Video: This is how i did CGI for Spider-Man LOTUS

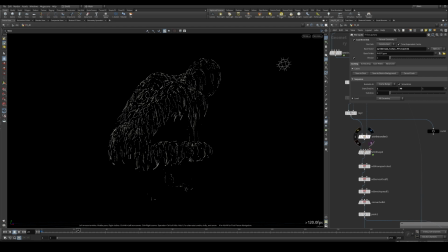so simply what I made make them longer and convert them into VDB
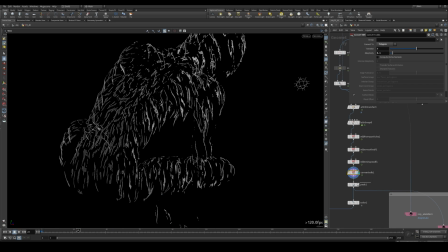and then convert them in polygos again some peak and that's
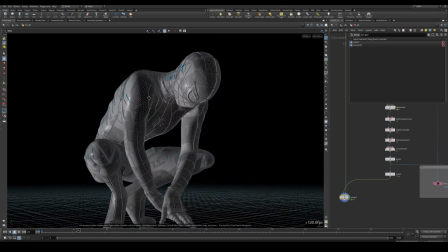how they look like thanks for watching guys so
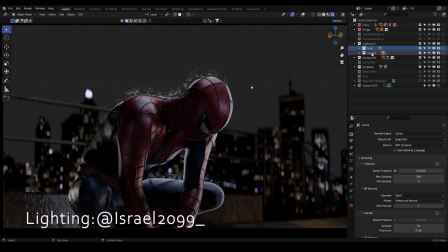here I have my main lights and my support lights so I will turn the support oh here on the main I
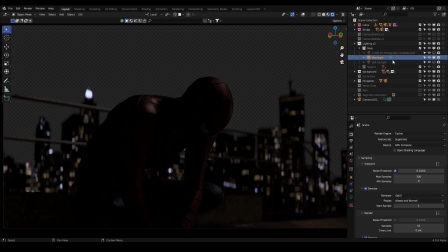have these these subtle subtle moonlight and I have these strong key light that remarks the shape of
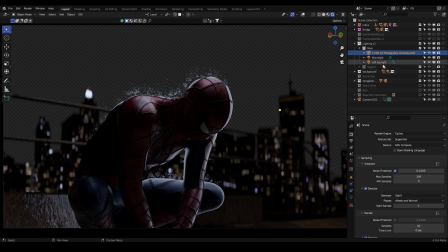spider-man body and also we have the soft top light right here and
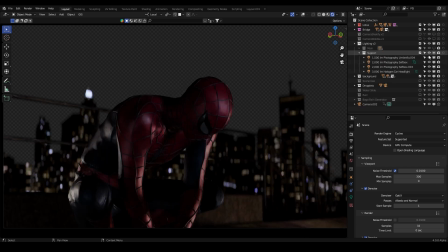the support lights these ones we got these strong light coming from the right we got these really subtle subtle light
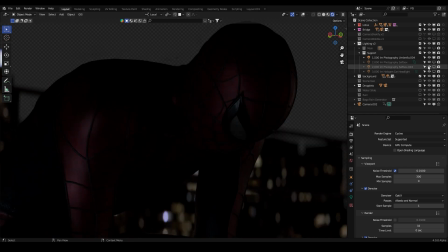creating volume here and revealing some information here we have also
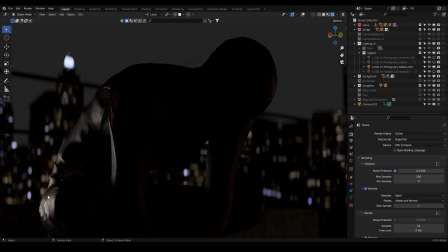these lights which is one of my favorite signs and this act acts like some kind of frame light that also remarks the shape of the character and we
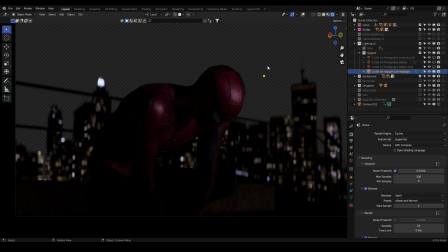have this front light here that also reveals some information for us
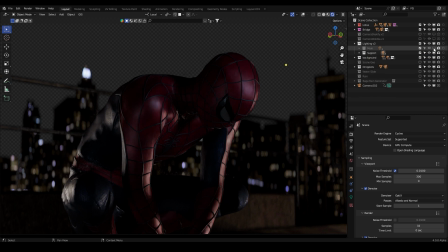now if we turn on all the lights here we have the mains but we don't have any
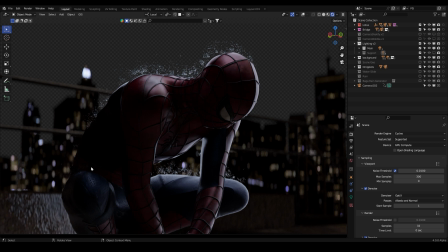information here on the inside and the left side side so that's why
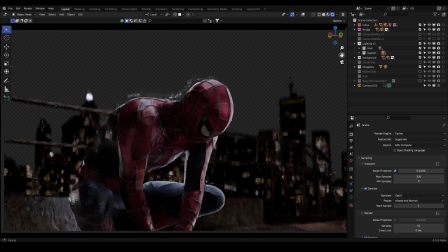I used my support lights to add even more detail to the
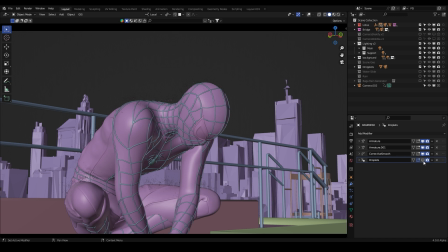suit I created a droplet layer over the suit
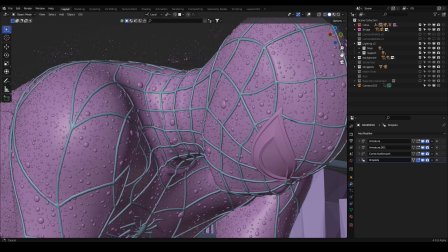geometry that you can see here actually if I turn to the render view
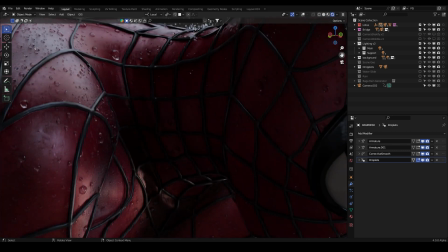you can see here the detail the droplets over the suit surface
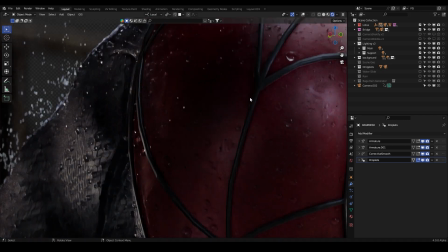and this honestly looks really really nice nighttime
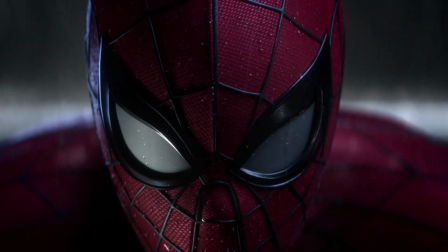lighting presented an additional challenge while nighttime light sources
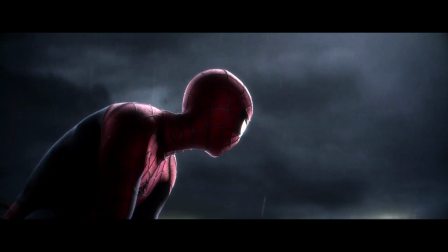are limited except for moonlight in films we often trade realism for aesthetics striking a The balance
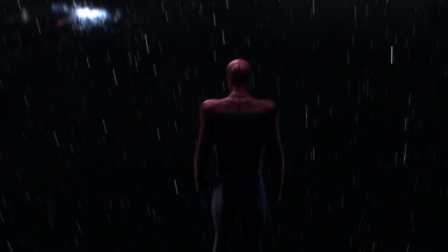between a good look and realism is crucial when making lighting decisions.
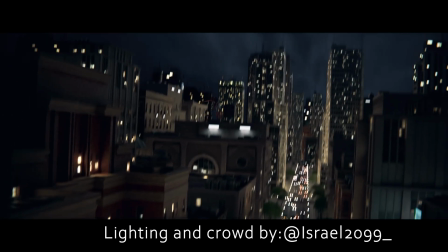Speaking of lighting, we come to the most challenging lighting shot.
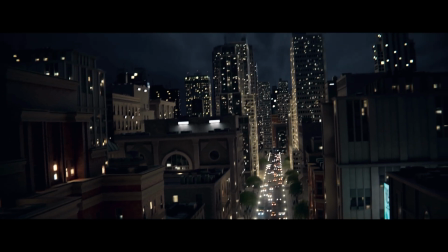In this clip, Spider-Man jumps from a window and swings along a street.
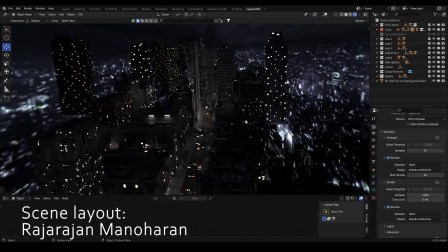I also want to mention that the scene layout was made by Roger Rajan.
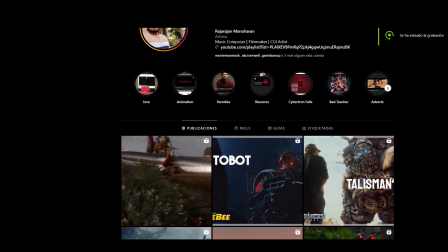you can check his instagram here there was a very little time left
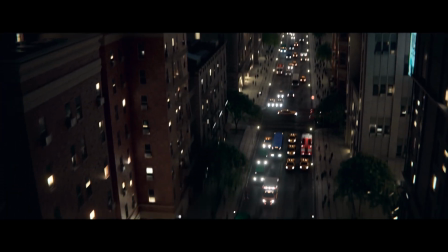to finish this shot since the premiere date was getting closer inspired by
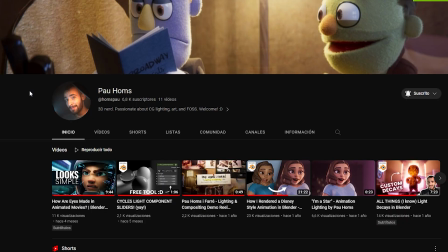a fellow blender artist skillet in lighting you can check out his channel here i
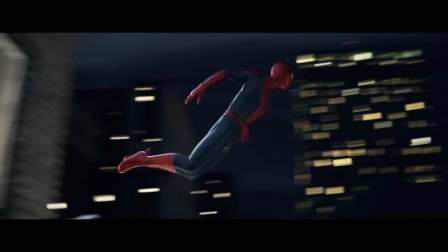devised a clever trick the difficulty lay in the tight timeframe.
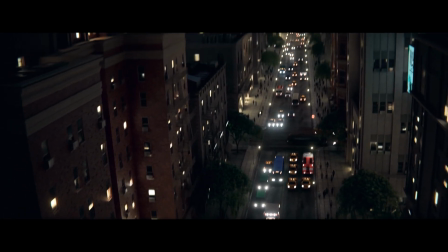So, instead of placing lights throughout the city,
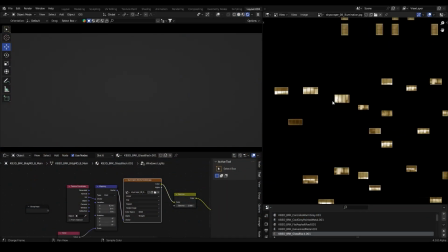I used a simple texture with lights in the windows and applied it into the glass of buildings.
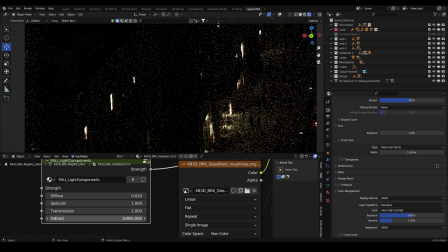By multiplying indirect lighting, I made each light act as an independent spotlight.
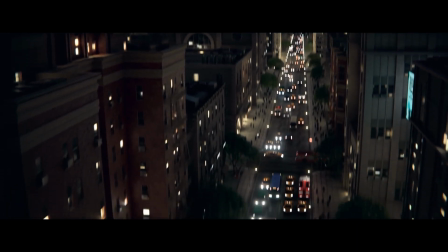Given the time constraints, that I choose it to do the compositing directly in Blender instead of exporting to After Effects.
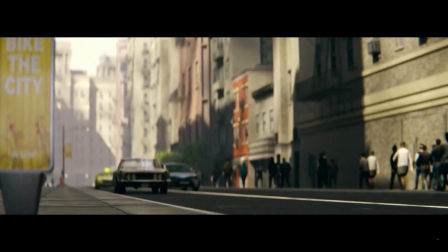Now, I will show you the daytime shot.